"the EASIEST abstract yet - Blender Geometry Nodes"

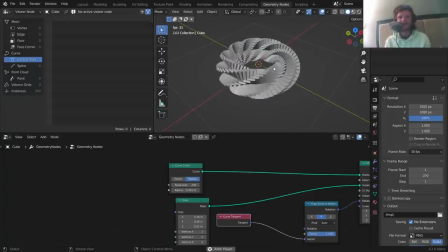(12:25)
But then the magic is going to be gone. Long story short, this index offset kind of becomes more visually apparent as we change certain things about this.
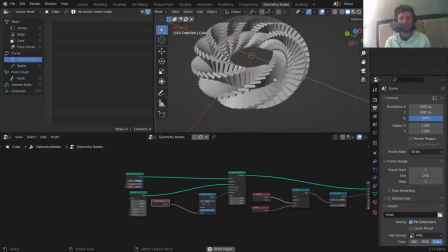(12:37)
So this is kind of the setup I did. And I'll show you lighting and all this. But first, let me explain why this fucking 1, 2, 3, 4, 5, 6, 7, 8, 9, 10, not counting this one, 10-node setup is so magical.
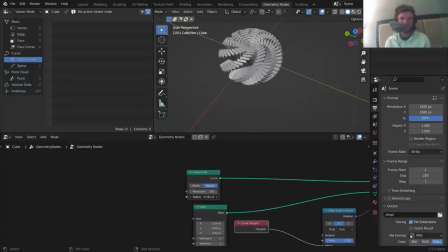(12:49)
It's magical because if I take the radius, bring it down, now we have this cool little sphere doing a thing.
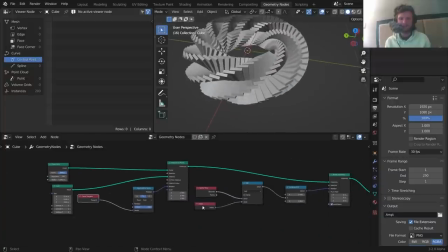(12:56)
If I guess we should add one more node.
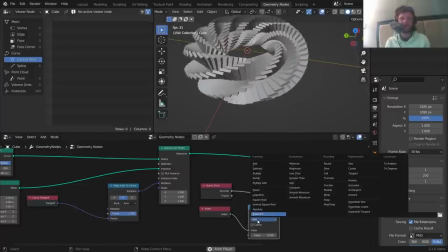(13:00)
I want to have a control over how much the index is influencing this, and this one's actually big. If I change this, whoa, now we have this kind of blossoming effect.
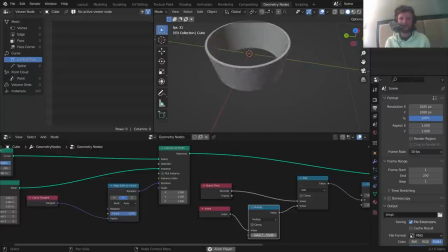(13:10)
I make it not zero, because zero is kind of weird, but you make it any tiny number. You have like Mobius strips coming out of this. You have this complicated design. You have the original one.
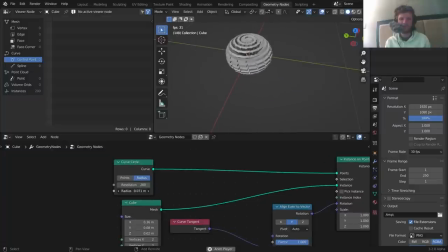(13:22)
And you combine this with some of the radius things from before, and you're starting to get super, super interesting results.
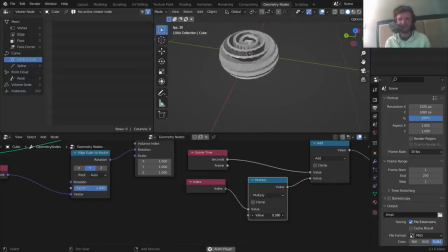(13:30)
Look at that. Like, you wouldn't expect that all this is possible, and now we have these spirals generating.
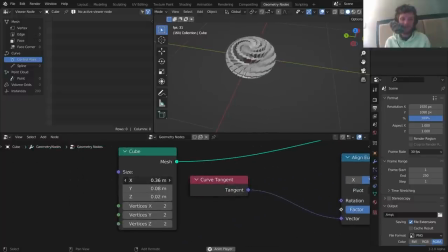(13:35)
All of this is from a single node network. And let's not forget that we have control over these the cubes that are coming out. So you can almost think of those as your slices, and you can give it different shapes. Okay. So what I'm going to do at this point is, again, we don't really need to care about why it looks so beautiful.
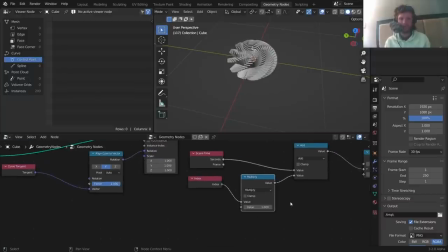(13:55)
We just appreciate that it does. And what I'm going to do is I'm going to pick a nice setup. So I'm just going to pick a number. You can see, again, like, look at that.
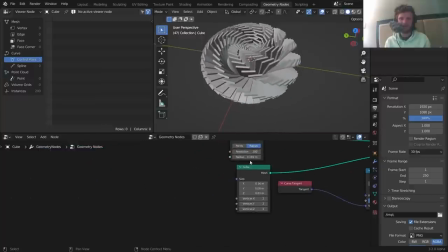(14:04)
I'm just going to pick a nice number that gives us a cool-looking effect, and then we're just going to set this up for a render, for an example render. So I think this is pretty similar to one of the ones I showed. Let's take this very simple thing.
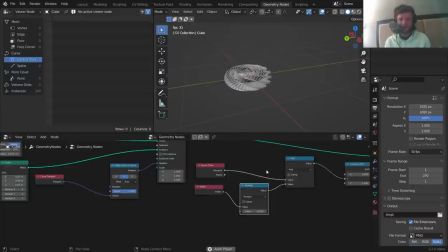(14:17)
It's loopable because the whole thing is... The whole thing is periodic because it's rotation.
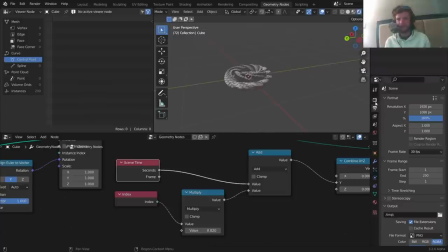(14:26)
What's the point? Let's render this and make it look good. So I didn't even do that much work for this one either. So I just sent it through cycles because you could see it gives us all this nice global illumination and shadows, and we don't need to do that much work to get this to look good.
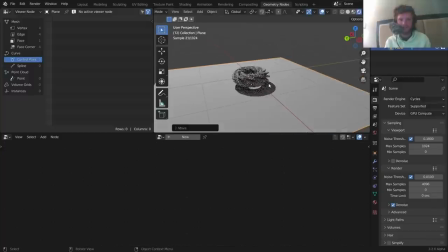(14:39)
In fact, I just set up a basic scene with a plane and
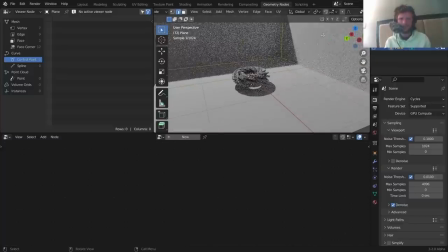(14:47)
probably some walls. Although, I don't like the fact that the walls are casting shadows.
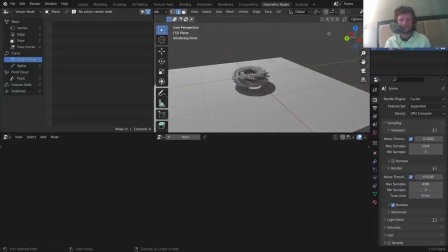(14:52)
I say let's just make it a plane,
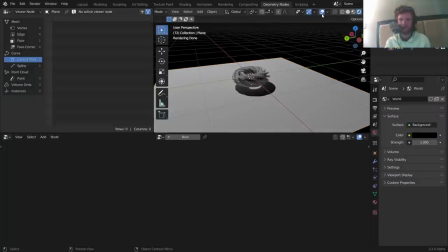(14:57)
And I think what I did is I made the background black, so the only light source is coming from this light panel that we can't see,
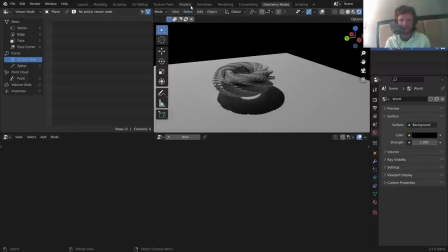(15:04)
but you know, we have that. And let's just make some basic materials for this. So this is actually, you'd think this is kind of the hard part of the tutorial, making it look good.
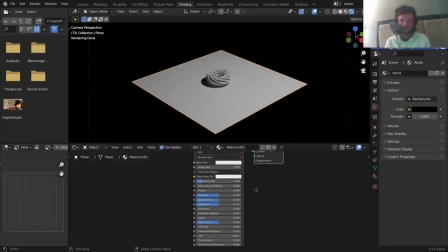(15:13)
Not even, this is easy. So for the plane, I'm selecting the plane, I'm making a material. That material is gonna be black-ish.
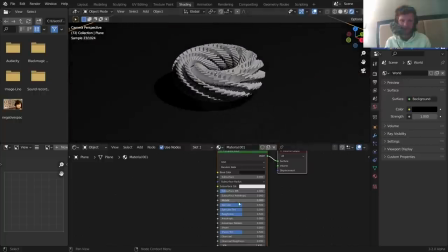(15:19)
Doesn't need to be perfectly black. In fact, there's an argument to make it like shiny, so you could see the reflection, if you care about that.
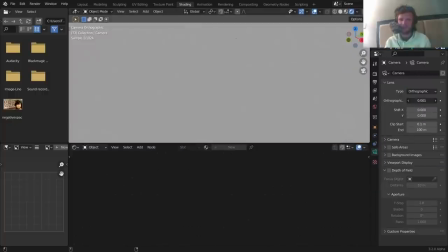(15:28)
But let's set up our camera. The camera, we're gonna make it orthographic so we can zoom in. So it's not gonna have any perspective.
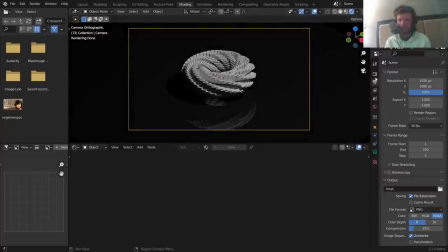(15:36)
I think that looks pretty good. And I think the rest of this is just gonna be some basic lighting. So first of all, I'm gonna make this high contrast. I like the look of that. And now you can see when we move the light, I'm moving it on the Z-axis.
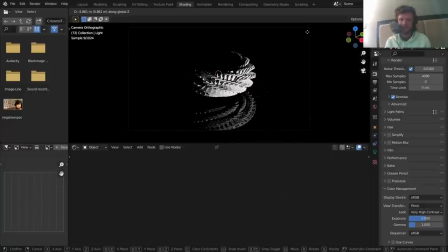(15:49)
We just bring it a bit above the plane. So I'm just moving it on the Z-axis again. We get this kind of nice reveal looking thing. Again, this isn't exactly the setup I did, but it's similar.
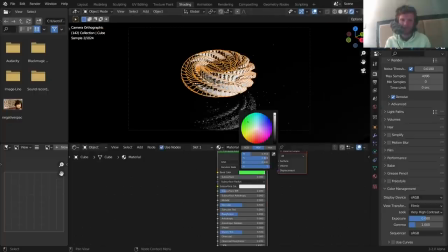(16:01)
And then for this, we can give it a material. Although if we try to mess with it, nothing's gonna happen because it's driven by geometry nodes.
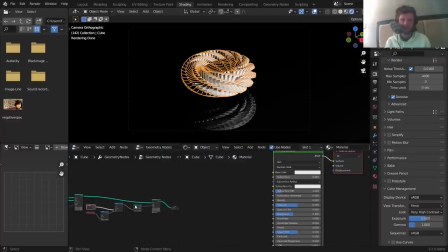(16:08)
Hopefully everything is making sense here. It's a pretty simple project, but the applications is everything. With geometry nodes, after we do this whole thing, we instance, we can get rid of that, we do whatever. I want to apply a material so that it works. So I'm going to set material. What material?
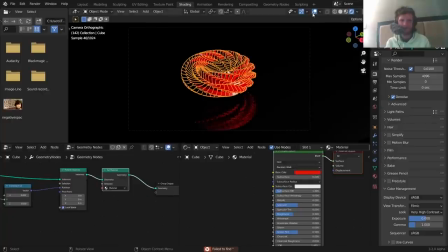(16:26)
The first one. Now when we change the color, it changes it in real life.
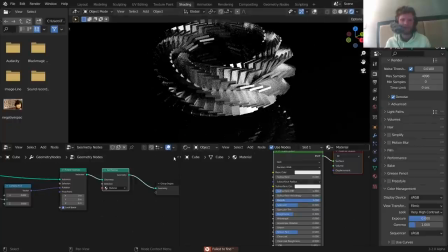(16:31)
I think what I did for this is I made it metallic, long story short.
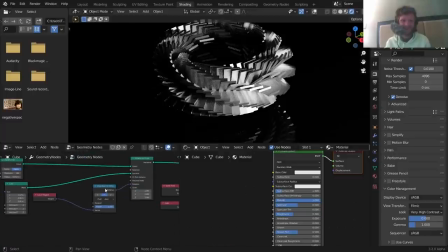(16:35)
And to get it to even have a bit more, just a tiny bit more visual interest.
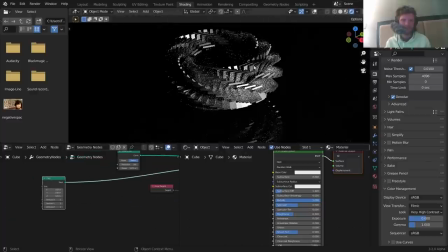(16:39)
The cube, I didn't want these sharp edges because I think it makes it a little too, you can kind of tell a bit too much what I did. You take this and you smooth it out with a subdivision surface. So I'm going to level 1, 2, 3, and you could either do it like that so you have these like dragon scales.
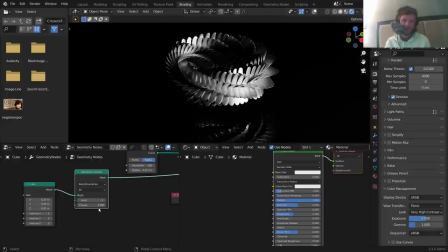(16:56)
I don't think I even did that for mine. Maybe I will now. That looks cool. Or what you can do is you can increase the crease.
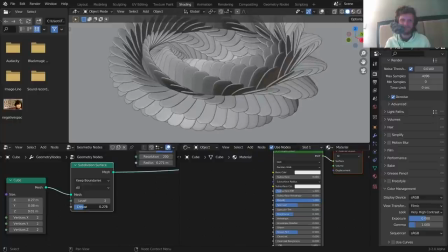(17:04)
Increase! Genius. To kind of retain some of those sharp corners. And in fact, while we're here, let's set shade smooth. Maybe add one more level.
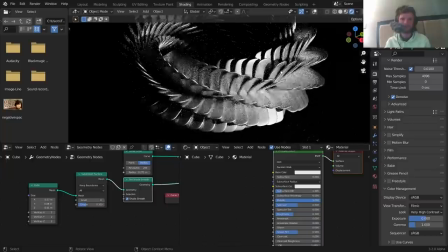(17:14)
And look at that. That is something. It's impossible to not make this look good.
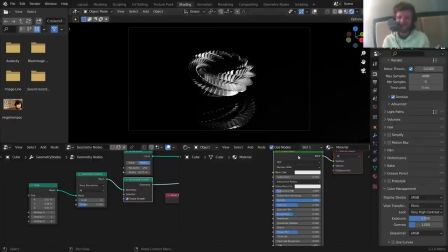(17:20)
It just kind of looks good inherently. If you wanted to get a bit fancy with the metal, let's see.
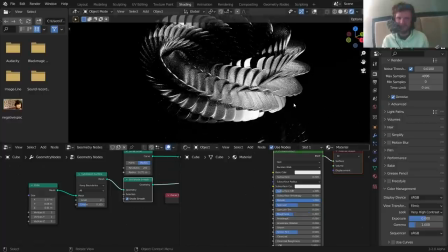(17:26)
You can make it, you don't want to make it too shiny because then the lighting is an issue. You could try anti-stropic.
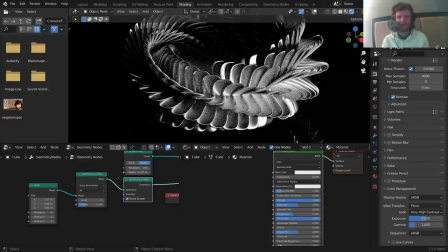(17:32)
This is like that effect you see on the bottom of a pan or a pot if you've ever cooked in your life.
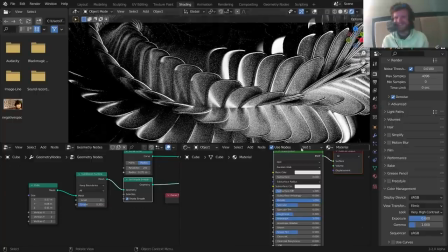(17:38)
If you haven't, go learn a new skill. it's that kind of thing that metal does.
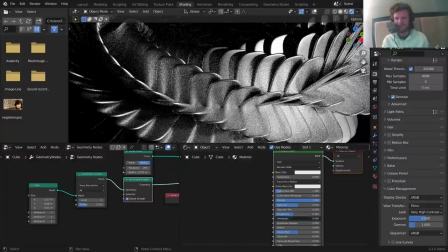(17:44)
It also does it on a penny. It's hard to explain, so I'm just not gonna, but you can mess around with this and get different kinds of metallic effects.
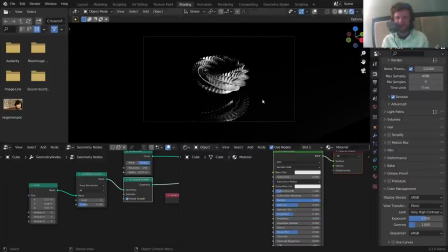(17:53)
I'm just gonna go with the simple metal. So you take this, you render it, and that's the alien artifact. It literally is that simple. So at this point, right, all we have to do to get different results, since we have the lighting, we have everything, is let's change some of these numbers.
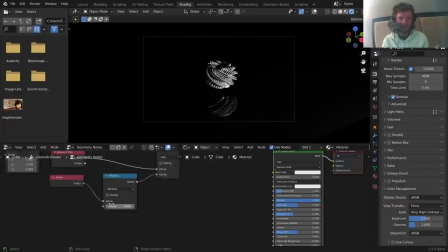(18:10)
I'm gonna make it kind of like a tighter sphere, change our index offset to give us a different thing. And now we have this kind of pine cone looking thing. And you could do a whole bunch of stuff with this.
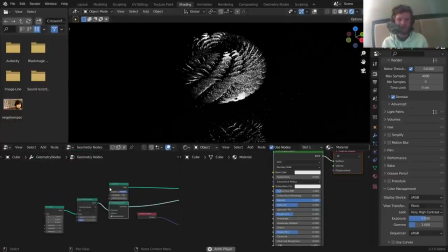(18:20)
And do not forget that the number of instances we have is also a thing to consider.
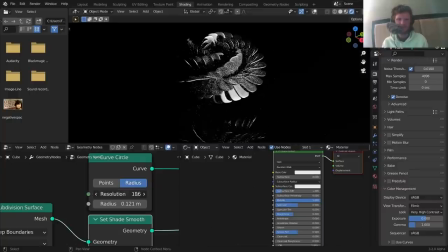(18:26)
Maybe you want less to keep it visually simple, or a lot to make it visually complex. Look at that. It's kind of like a grenade or something. Either way, I think I've said my piece about this.
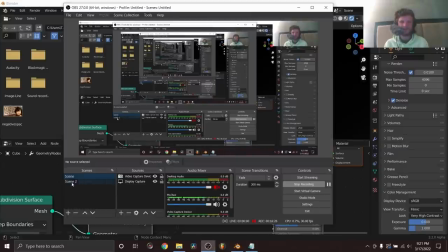(18:38)
So let's back out of this tutorial. We went longer than I thought I did. Anyways. I hope you enjoyed this tutorial. I know it was a simple one, but it's the kind of thing that I think a lot of people would be into because it's geometry nodes, yes, but it's not too complicated, so it kind of appeases everybody. Either way, if you enjoyed this tutorial, well, it doesn't matter. I'm going to talk about Patreon right now, so get ready. Patreon, there's a link in the description. Why should you join? Why should you join the 750, 60, might even be more now, people that are active patrons to this channel and the CG Matter channel? Well, one, can 750 people be wrong? Maybe. But here's what they get in return. So when you become a patron, you don't just fund this channel and the other one you do, but you get three things in return. You get blend files. So this blend file, with all the parameters you can play with, you can just download it. You don't need to make it yourself. I've uploaded hundreds of blends over the last couple years. You get access to all of them immediately. So years of project files just there. One. Two, you get early access to tutorials, generally. Sometimes there's a sponsorship thing and I can't release it early, but generally you get to see the video at least a day early, sometimes a week early, as I'm doing my secret project that I'm not talking about. And third, exclusive tutorials. I need to figure out what I want to do this month. I think there was this effect shot that I did in the Polycam video on CG Matter, if that came out already, that I want to go over. So exclusive tutorials are this, it's just a bonus tutorial that's not available for free on YouTube. All of them are, except for those, just extra tutorials where I go in-depth on how I make a shot. But yeah, if you're interested in that, or you just want to support the channel without that, that's cool too. Thank you. There's a link in the description. Check it out. Thank you, current patrons. You guys are awesome. And that's it. Goodbye.